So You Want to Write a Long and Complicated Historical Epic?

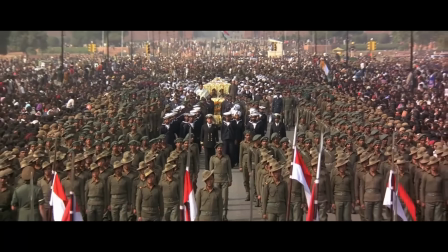0s
Have you ever watched a highly complicated historical film that spans long stretches of time,
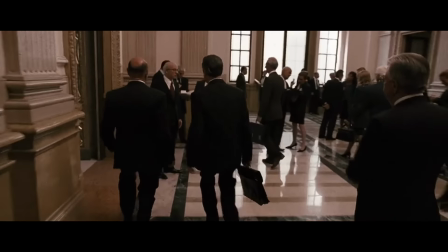6s
features multiple storylines and feeds you exorbitant amounts of information and thought to yourself How does someone even begin to write something like that?
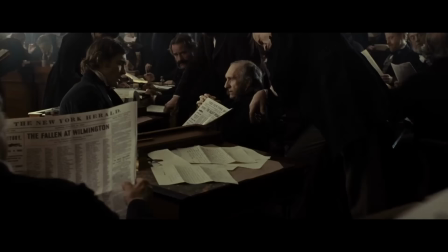13s
These films might have stories that extend across decades. They might contain dozens, maybe over a hundred speaking roles.
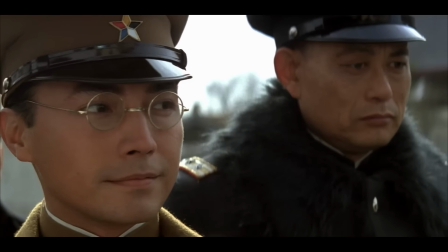20s
They might skip from one point in time to another. They might all of the above.
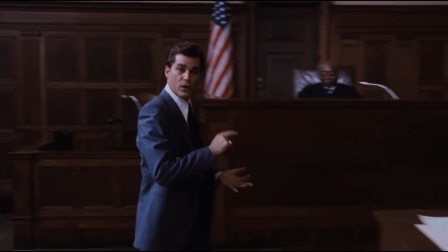25s
They might be epic biopics like Reds and Malcolm X, Gonzo encyclopedias like Goodfellas and The Big Short Political thrillers like Zero Dark Thirty and
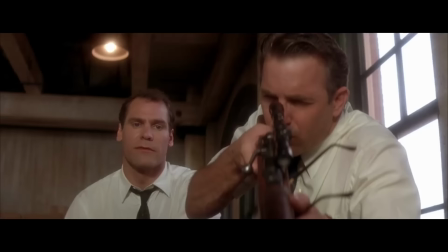34s
Carlos or all of them at once like JFK And now we are going to list
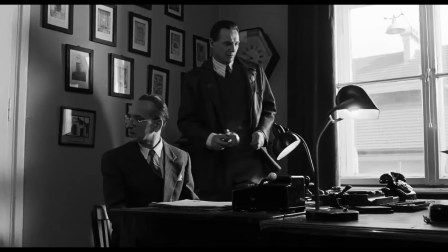39s
some of the strategies that great creative writers use to turn an avalanche of
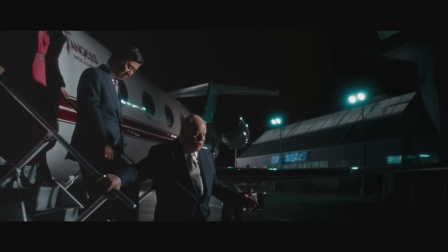43s
people, events and information into an outstanding screenplay How to hold infinity
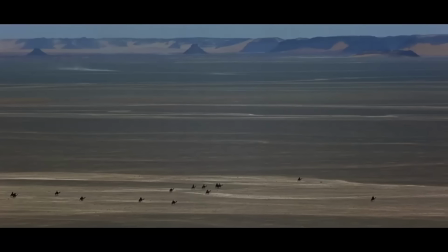48s
on the palm of your hand in eternity in an hour As William Blake would put it Ok, more like 3 hours The average runtime of these films I cover is over 3 hours
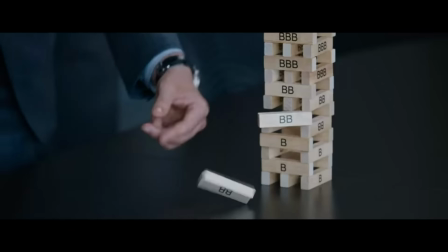57s
The secret of these screenplays all boils down to one thing, the most un-simple of all basic things, structure.
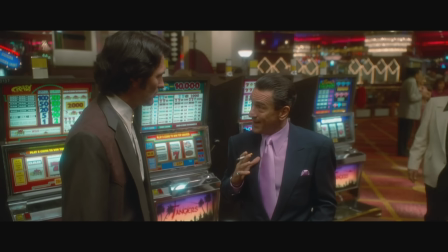64s There are three ways of doing things around here, the right way, the wrong way and the way that I do it.
Let's start off from the start, that is, the ending.
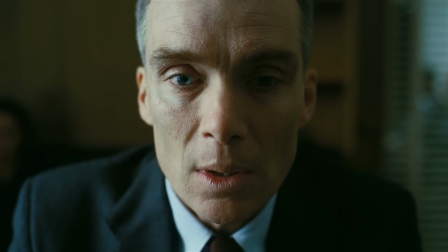72s
Many of these films start in media res at some point in the future,
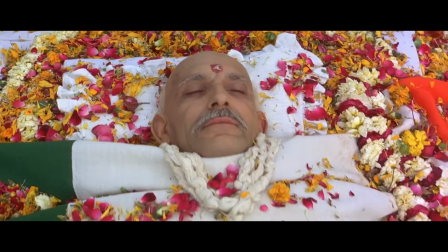76s
like the protagonist's death in Lawrence of Arabia and Gandhi, or some memorable event like in Vice and Casino.
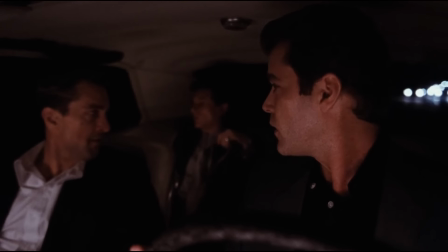83s
This type of cold open is useful to entice the audience's curiosity. How did we get here?
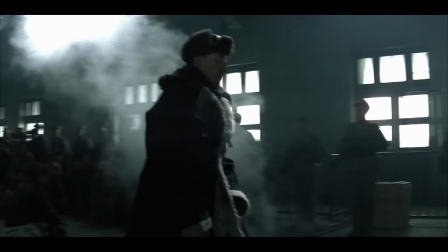89s
Viewers will begin asking questions, such as how does an emperor end up in a prisoner's camp?
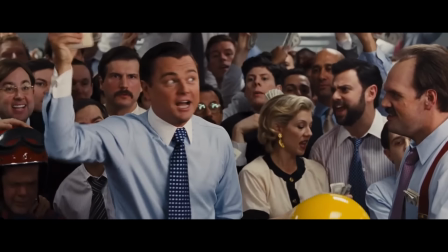94s
How can a white-collar workplace become such a bacanal? Who is this adorable old man all alone here?
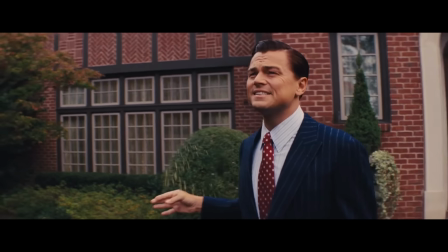101s
Now the audience's thirst for answers is properly wet, we jump back to the past to catch up.
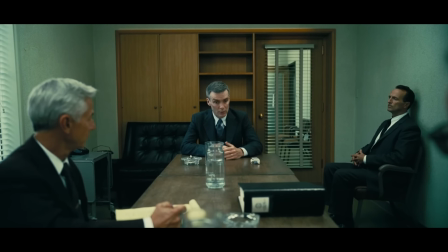107s
Many films, though, keep hopping back to the future. It's the famous framing device.
Right then, you knew it was all gonna fall apart.
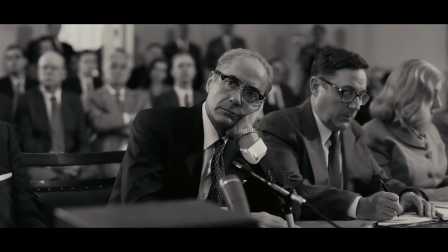114s
By having the protagonist in the future, or present depending on how you put it, talk about the past,
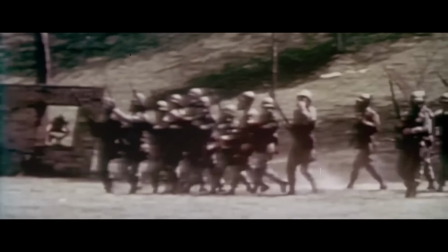119s
you can journey to different points in history or simply gloss over long periods of time.
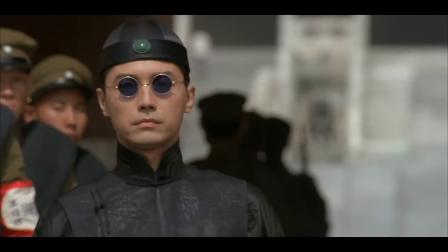124s
In Bertolucci's The Last Emperor, Puyi is expelled from the Forbidden City.
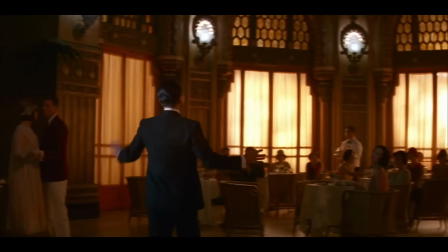128s
A series of events will lead him to live as a playboy in Tiansen, but we don't need to see them.
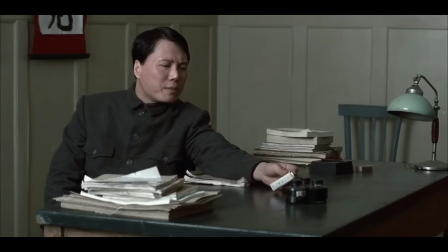134s
The writer simply cuts back to his future interrogation in prison, where dialogue explains away this transition in its more complicated political context.
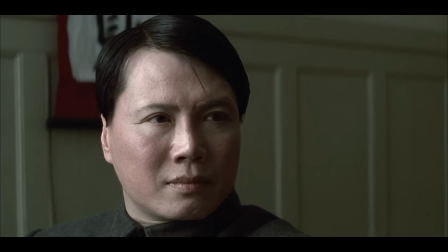142s In those days, we had a large international settlement. The Japanese thought it would be safer for me there.
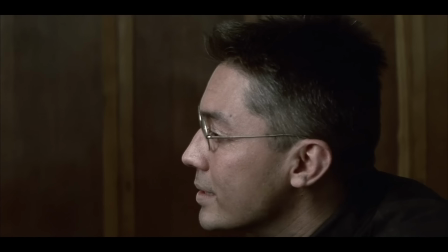149s
Finally we emerge on a new point of his life without any wasted time.
I became a playboy.
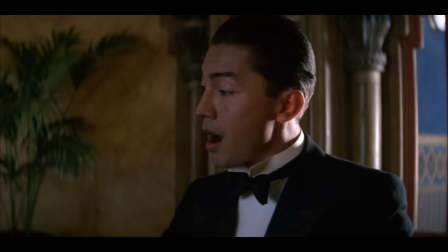156s Am I blue?
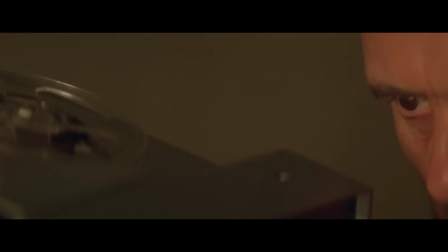159s
Oliver Stone's Nixon is set in motion by the title president listening to his tapes, which catalyze every jump the story needs to make.
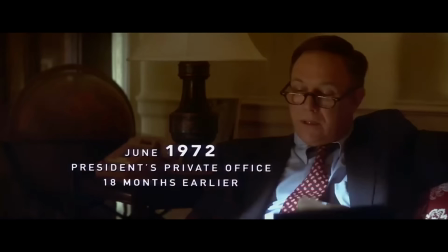167s Did Mitchell know about this? I don't know, Mitchell's out of his mind right now, Martha put her head through a plate glass window.
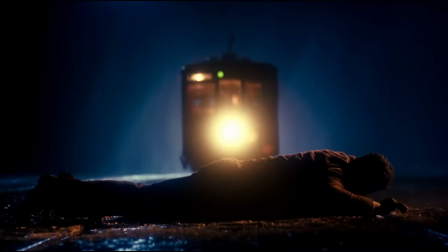173s Jesus!
These guided flashbacks don't need to come from a Frank story though. Even linear films have the freedom to not be completely linear.
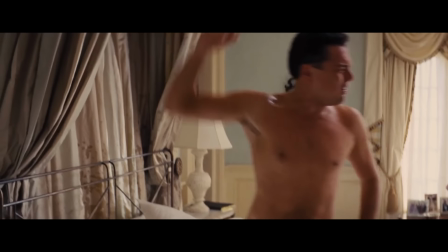181s
A character might mention or think of something and we jump to a quick flashback.
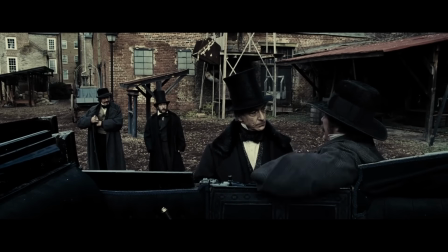185s Think of a Bob Hollister, damn from Indiana, I approached him, some bitch near to murder.
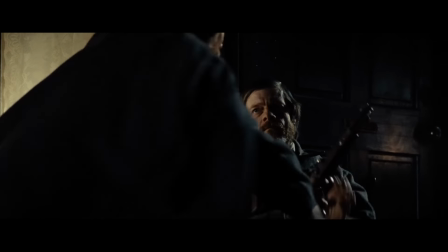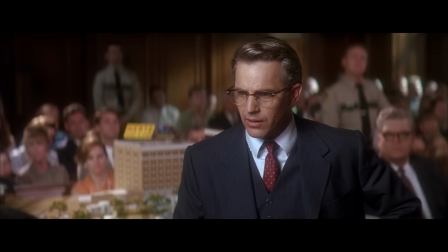196s
Stone's JFK is practically built out of sudden flashbacks of this kind.
Dr. Peters!
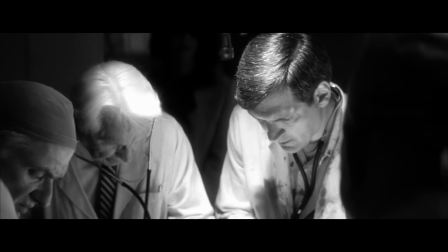202s There was a large 7cm opening in the right occipital parietal area.
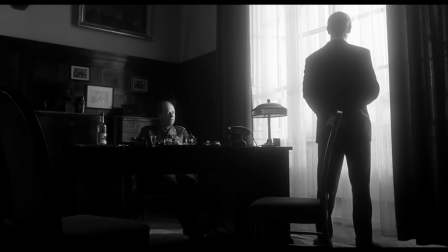207s
A flashback doesn't need to run from beginning to end every time. It might be intercut with the present.
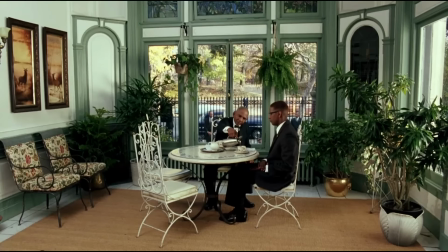213s
Malcolm X gives his opinions on marriage while he learns those opinions from Elijah Muhammad.
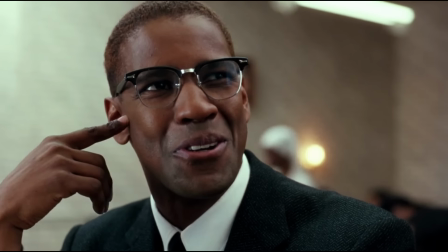218s
No, no, no, we don't oppose marriage, we're not Catholic priests,
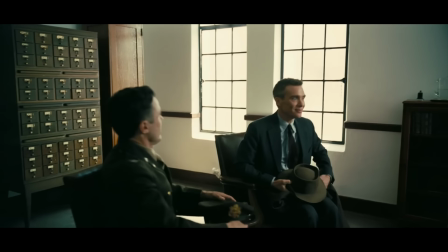223s
we don't believe in celibacy, no The terrific Colonel Pesce sequence in Oppenheimer is built out of intercutting between
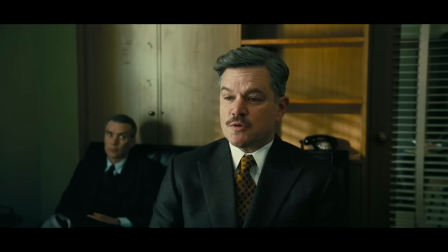229s
five separate scenes on the same subject Wasn't confused before but I'm certainly getting there now Enough of flashbacks,
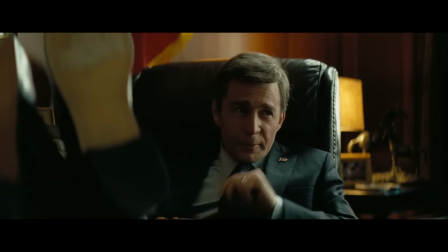235s
sooner or later a film must settle down on longer dramatic individual scenes And the trick is to make them as economic as possible To save the audience
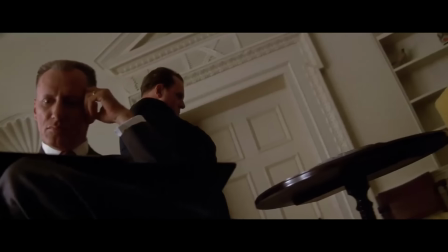244s
from repetition a good scene should imply what happened in the past It dramatizes what might have been numerous events as one single scene.
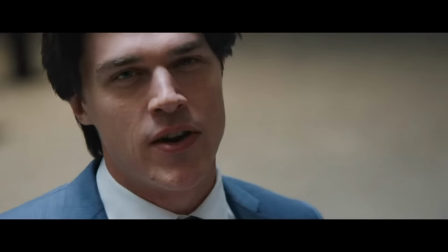253s Okay, so this part isn't totally accurate, you know, we didn't find Jared Bennett's housing bubble pitch in the lobby of a bank that rejected us.
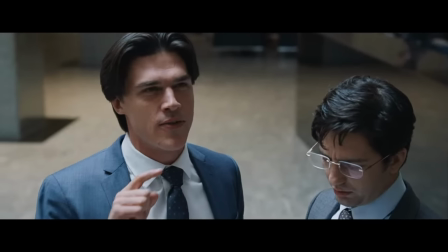259s The truth is, a friend had told Charlie about it.
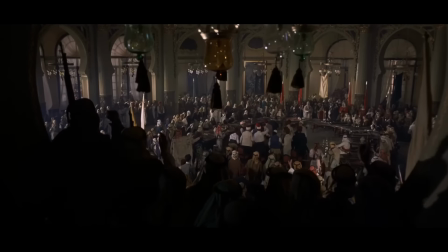262s
In Lawrence of Arabia, we get one single scene to represent the bureaucratic quagmire the Arabs found themselves in after beating the Ottomans.
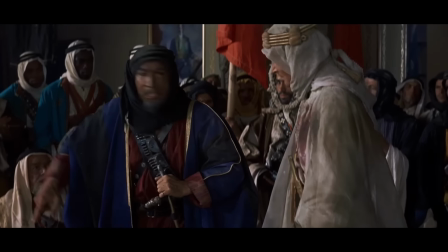270s They will not work because they are given no electricity. The electricity is in the care of the Hari.
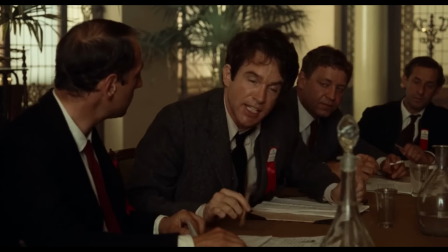278s
In Reds, John Reed tries to bring up his points in heated discussions and Radek makes it clear that the
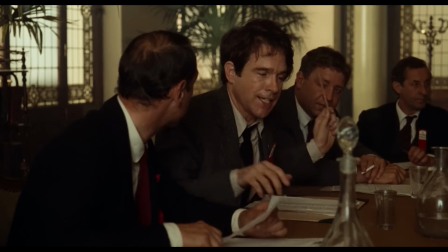283s
scene we're seeing is the combination of numerous similar scenes we had no need to see.
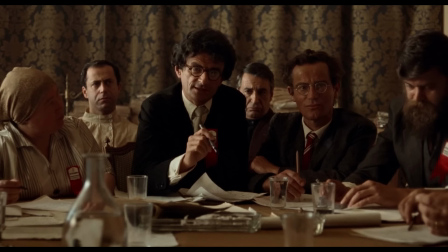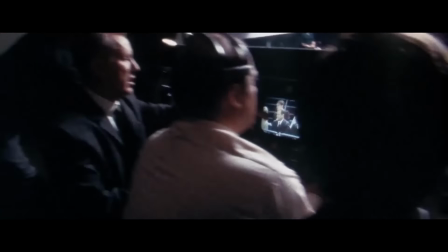296s
And when it's time to move from one scene to the next, there's the simple trick that always makes the script feel more sweeping, if not even epic.
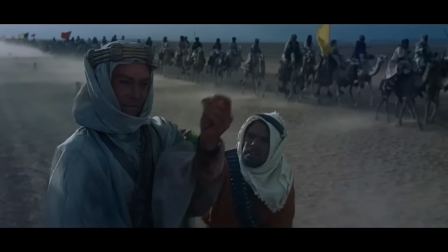305s
Switching Points of View After Lawrence takes Damascus off-screen,
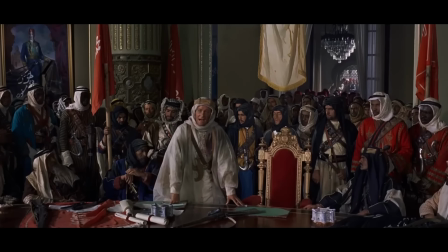309s
we cut to the British High Command discussing next moves before actually getting to see Lawrence trying to make the new government work.
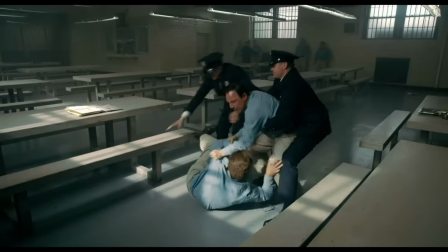317s Sir, we can't just do nothing. Why Lawrence is usually this?
Switching points of view like this makes the movie's world feel bigger.
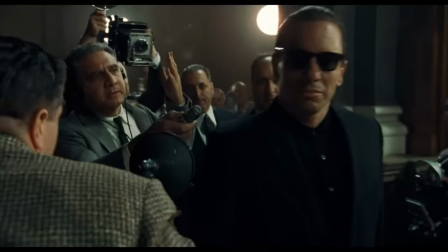324s
What happens in one corner reverberates across the whole planet of the narrative.
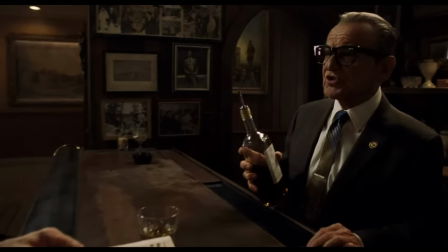328s Can't believe that crazy bastard thought he could do that right there in Columbus Circle in front of 5,000 people and get away with it.
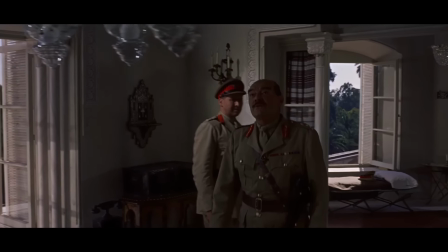336s I can't believe it.
And there's a handy, if a little cheeky, technique that always works when switching groups.
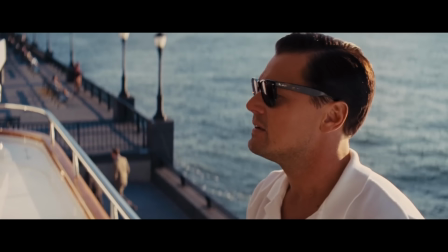342s
DIALOGUE HOOKS A scene might end leaving an unanswered question that's immediately answered in the beginning of the next scene.
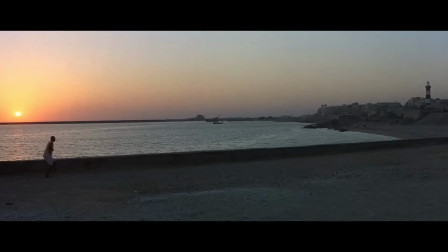349s
In Gandhi, our hero has an idea and walks away in excitement. His plan is revealed by a dialogue hook that begins the next scene.
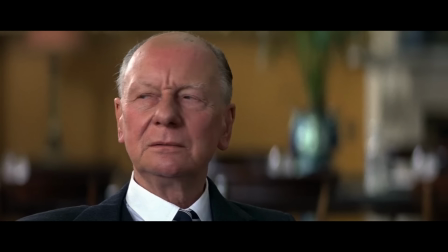357s Salt. Yes sir, he's going to march to the sea and make salt.
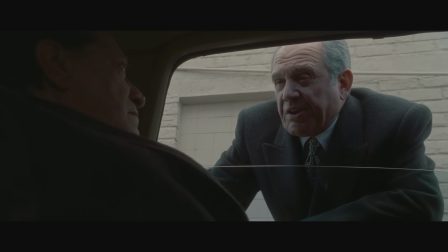361s
Or a scene might end with a line of dialogue that makes it perfectly clear what the next scene will be about.
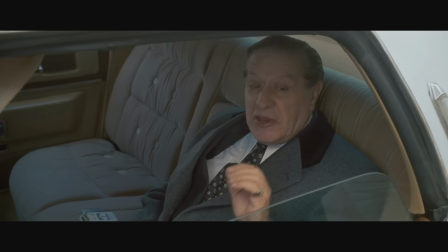367s Whatever job he takes, make sure it's something quiet.
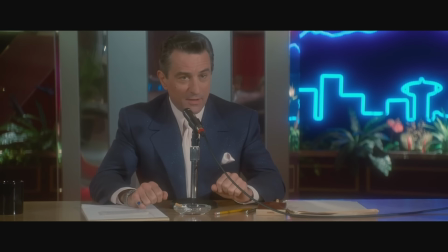374s Welcome to the Sam Rothstein show. We're very happy to have you here this evening.
Dialogue hooks help give the screenplay narrative drive.
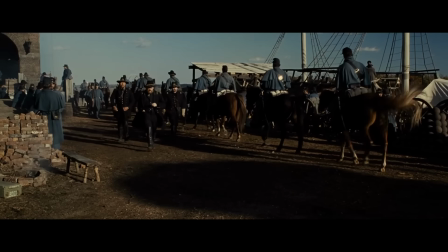382s
One scene follows another seamlessly. You're never at a loss on where the story is taking you.
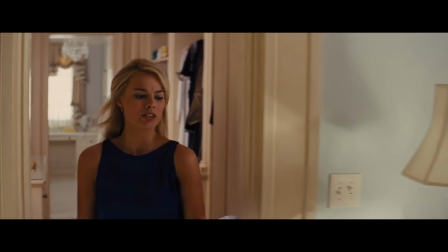387s Switzerland? What the fuck is in Switzerland? and Swiss fucking banks, that's what.
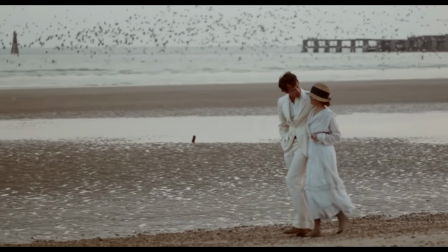392s It was ass covering time.
There's this fun little screenwriting book with the irresistible title of Your Screenplay Sucks!
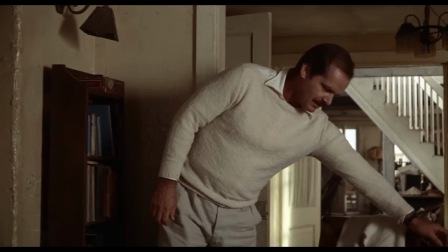399s
100 Ways to Make it Great And tip number 35 can be found all the time in these complex historical films.
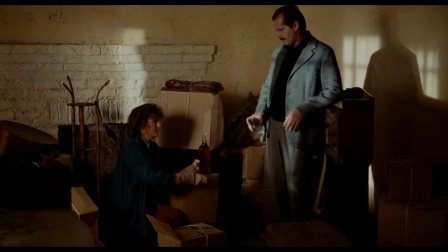406s
Rhyming Scenes That is, similar scenes at different points in the narrative are ideal for revealing how a character or situation changed.
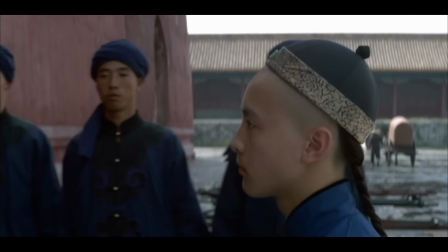414s
Or didn't change. In The Last Emperor, teenage Puyi tries to leave the Forbidden City.
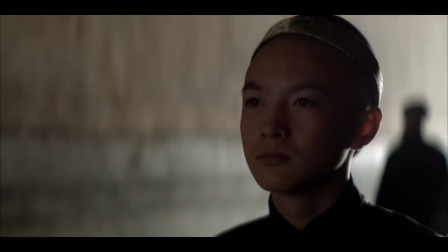419s
But the walls are closed on him and he discovers that his castle stands upon
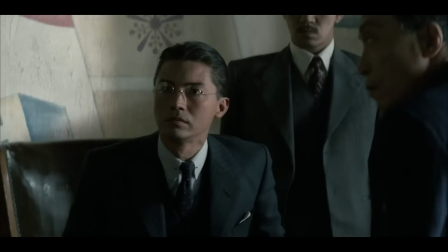423s
pillars of salt and pillars of As a grown-up puppet Emperor of Manchu Kuo,
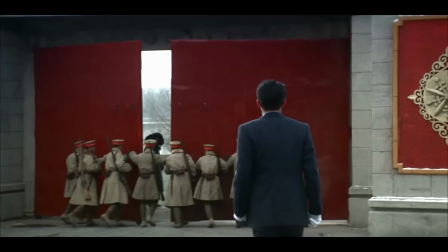428s
he tries to leave the palace to follow his wife But the gates are closed on him in the exact same way.
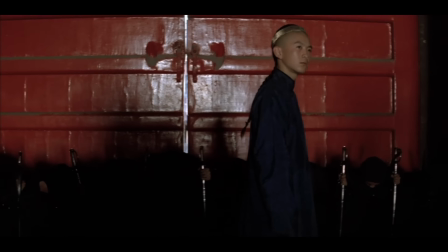434s
Just as he was more a prisoner than an Emperor as a child He is a prisoner Emperor as an adult.
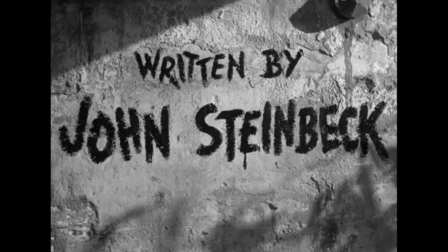439s
In Viva Zapata written by John Steinbeck There's my favorite use of rhyming scenes.
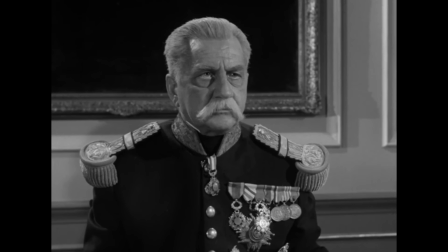444s
In the beginning Zapata makes demands to the corrupt Mexican president who asks his name so he won't forget him.
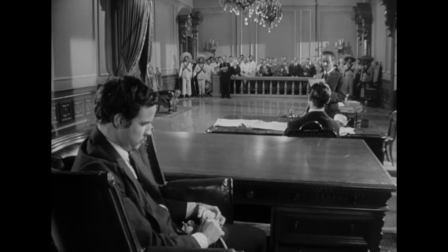454s
Later on, after a successful revolution, Zapata is now running Mexico.